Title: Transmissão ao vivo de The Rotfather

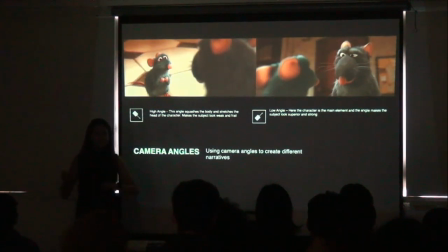And then Remy gets left behind, but somehow he makes it because he wants to grab the Gustav cookbook, his Bible, and he jumps on the Bible, and the Bible kind of floats on that little stream, and it goes under to the sewage area where really we find a lot of rats, right?
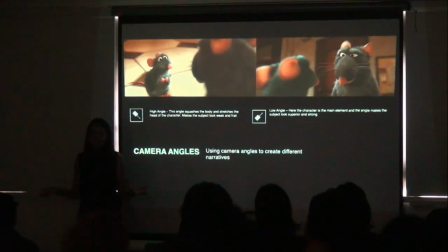But by this time, he's lost. He's been dislocated from his colony, and he's the only one left. And that's the Gustav that Eduardo's talking about, because in that moment, he has his mentor come up, just like his hero's journey.
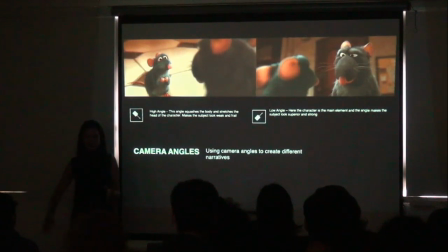And in his hero's journey, this spirit-like character, Gustav, is his mentor. And at that moment, Gustav, do you guys remember what Gustav says to Remy at that point? What is the advice?
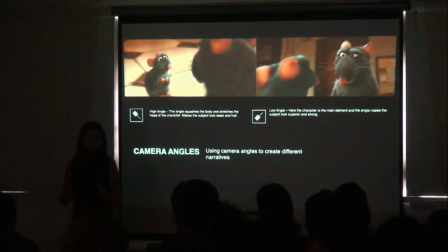Yes, that you don't need to be attached to this physical book anymore. You can let go of this book. Believe in your heart. Go out there and see what the world has to offer to you.
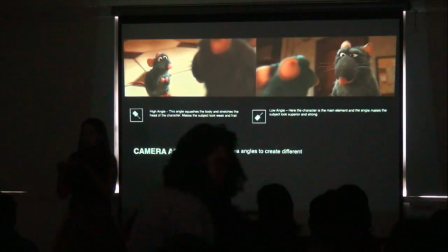So that's when Remy climbs out of the sewage, and he realizes he's in the heart of Paris. And Gustav's restaurant is right over there. He makes it to the restaurant. He finally finds that human. He pulls his hair like a puppet, and he makes him act like, you know,
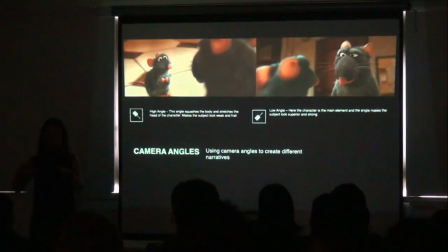his puppet, and they find a way to communicate, and he starts cooking. So Remy controls the human so that the human can start cooking. And Remy is such a refined chef.
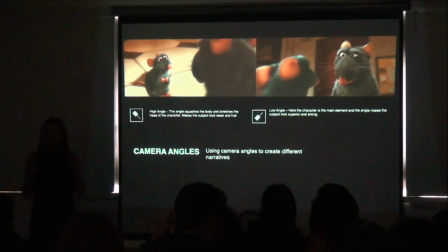He's been studying Gustav's recipes for all his life, that this little busboy, a busboy is someone who just cleans the plates, is now this mega chef, and he's making these grand culinary dishes, and he's blowing the minds of his peers and his co-workers.
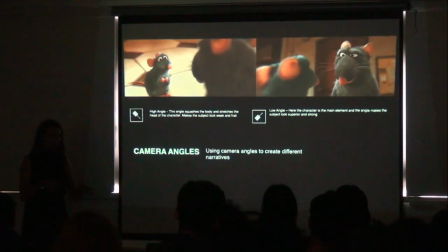At one point in the story, Remy's doing a real good job. Like, he's living the life. His dream has come true. He's working in this beautiful French restaurant, and he's getting to cook finally.
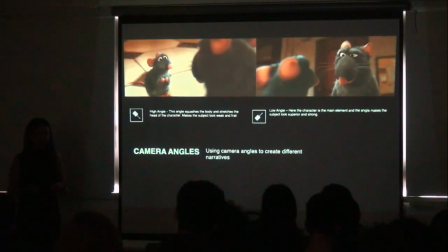What happens at night time, he discovers his brother again. And his brother's like scrounging through the trash can. And he's like, no, brother, don't worry about that.
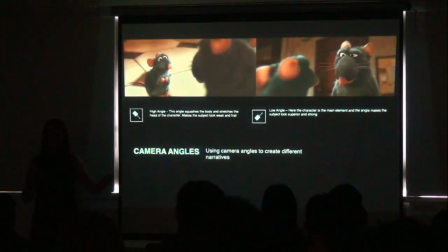You come with me. And he takes him to the restaurant. He gives him all these cheeses or whatnot from the freezer. And then he connects with his father. And his father at this moment in the story says, oh my God, Remy, thanks for, it's so amazing that we found you.
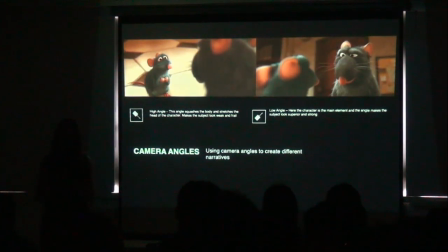You're so important for us. You're my son. You belong to the colony. Come home now. Come home. And Remy says to his father, he's like, no, I'm not going to come back. I love this place. And at this point, his father gets really upset. He's like, what?
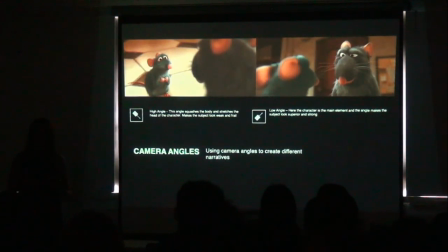You're not going to come back? but you're a rat and you're working for humans. These humans, they kill us. Like, how can you do this? Now, the director chooses a high angle and a low angle to tell the different stories.
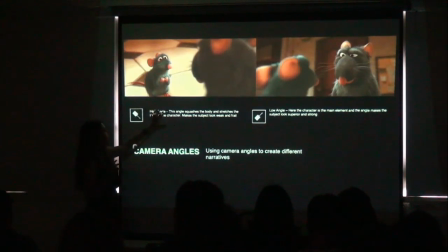And what happens in this high angle shot is you got your actor here and your camera is placed at a high position and it looks down at the character. And what it does as a cinematography effect is it squashes the body.
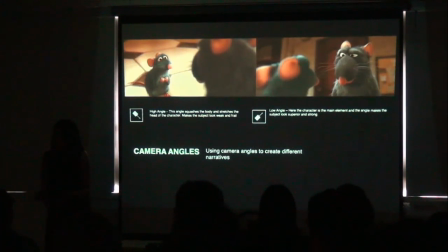So it makes that character look really small and weak. So imagine when you look down on someone, right? There's usually a baby or a small animal, right? And you know that you have that point of control because you're taller than them.
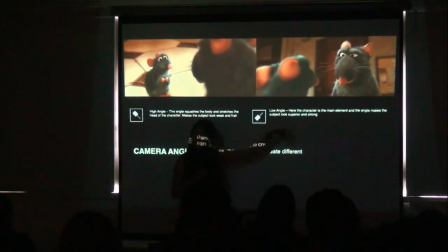And then when they switch to when the father is talking, then they switch to a low angle. And in that way, you know, when you were a baby and someone was yelling at you and they were tall and big, then you're looking up like that.
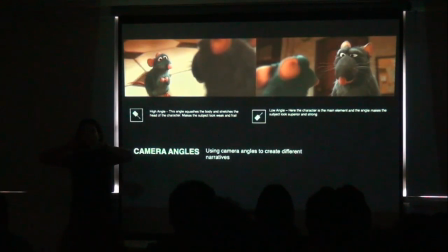And what that does is that in your field of view, it stretches the head and it blurs out the background.
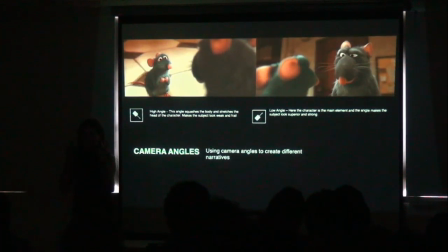And remember the gaze that we talked about in the close-up shot? So that gaze gets very, very controlling. And that is a cinematic effect. So it's a low angle and a high angle. And right there, the director is switching between low and high to create that extra intensity in the story,
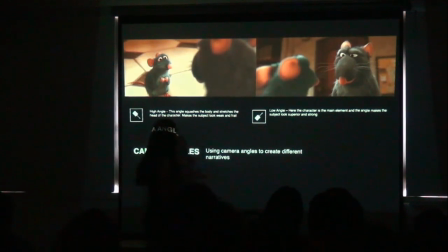to make us feel like Remy is very vulnerable in this moment. Remy is being attacked. Now imagine if they did this at eye level. Would it have the same impact? No, right?
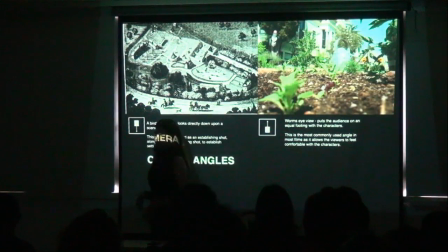Okay, all right, moving forward, there's a lot of information about high angle, low, but the power of high angle and low angle is just extreme.
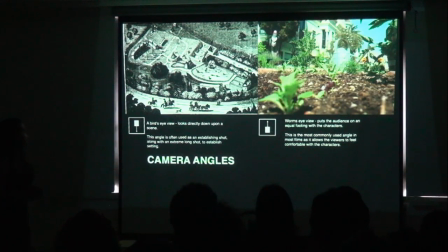We can't not talk about it. A bird's eye view is usually looking all over the entire space that the story is laid out in. And that is often used as a what kind of shot when we look at the whole environment?
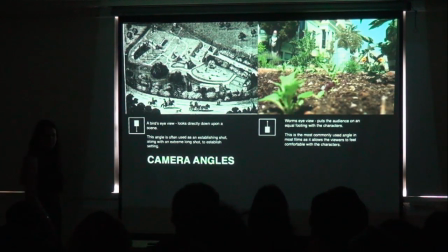Oh my God, beautiful. 500 points to whoever guessed establishing shot. Beautiful. Okay, worm's eye view really puts us in the position of the character.
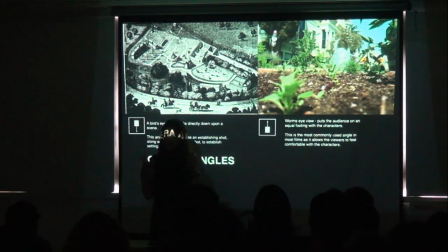So we see the world through the character's eyes. And that creates that feeling of vulnerability, or that feeling of, okay, we are literally in the shoes of this character, which has an impactful effect on storytelling.
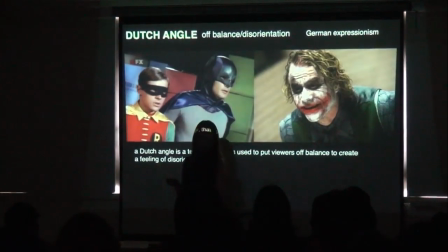Moving forward, I want to talk about the Batman angle. Yes?
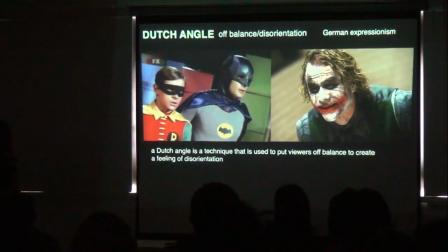A Bug's Life is filmed on a worm's view angle, Yes. Yes. an eye level angle.
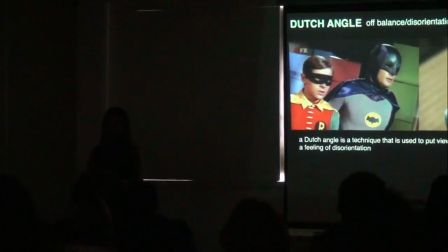A Bug's Life, well, a lot of shots in there are point of view shots, and they are from
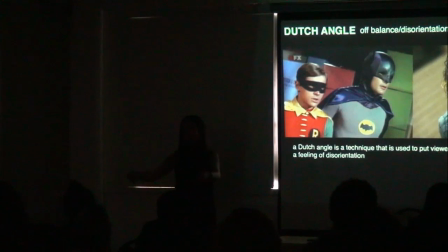the bug's eyes, and then some shots are definitely from outside as a subjective view. So I'd say both. Yeah, good question.
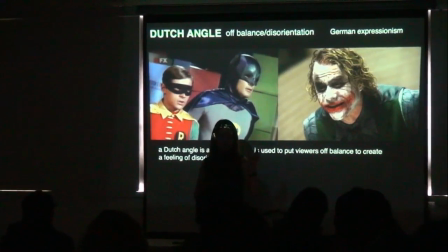Okay, so a Dutch angle or a Batman angle literally comes from Batman Productions, where we see Batman and he's always portrayed as very straight. Have you guys ever seen Batman turn his head? No, right?
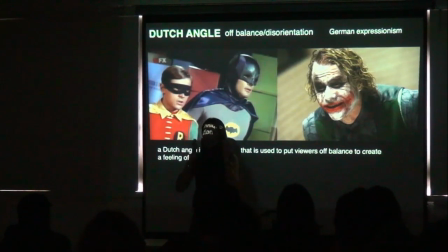His costume is like so robust, he literally has to do this, okay?
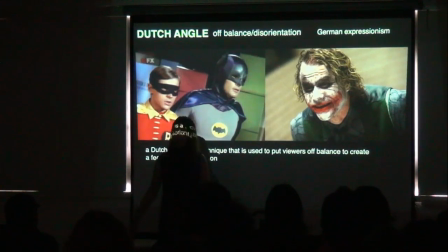And as a character, he's always straight. He runs like this, he walks like this. I don't even know how he eats and does other stuff. They never talk about that. But Joker, every time we see Joker, you know the new Joker movie's coming out?
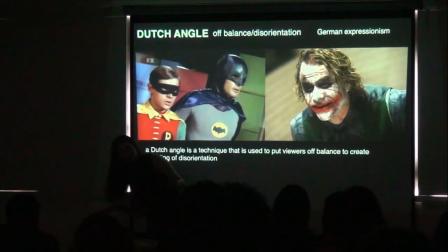Yeah. Yes. Okay. Joker's always offset. He's always like, oh, hey, Batman, what are you doing? And what that does is, now, as human beings, we love symmetry.
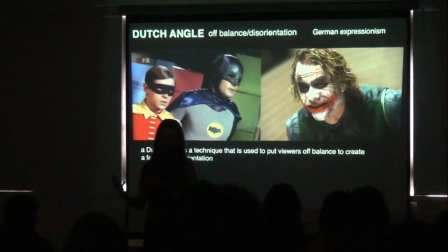And we think that symmetry is equivalent to beauty, is equivalent to right, is equivalent to balance. And when we see something that is asymmetrical, that is at an angle, we're like, wrong. There's something off here. There's an off balance.
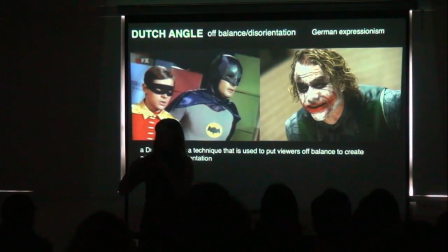Even like when we talked about the square and the circle and the triangle, that had a lot to do with symmetry and how we perceive the meaning of symmetry. So the director over here portrays Joker at an offset angle, so that we automatically think there's something wrong with Joker.
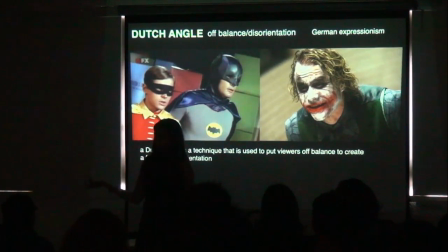God knows in a different world Joker might be a hero, but we see Joker as a villain. And that is, a lot of it has to do with the cinematic approach that the director chooses.
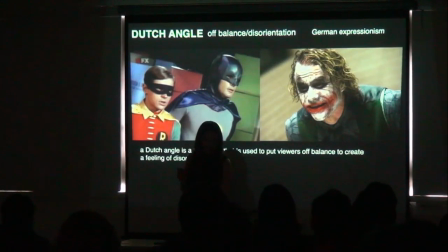Moving on, Eduardo, right over here, subjective and objective.
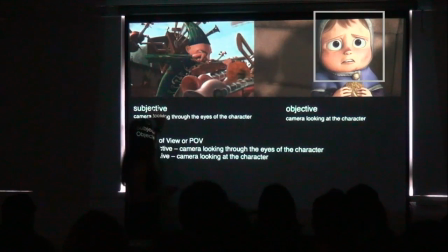A subjective view is the point of view of a character. And an objective view is the camera looking at the character. And both of these have a huge impact on storytelling.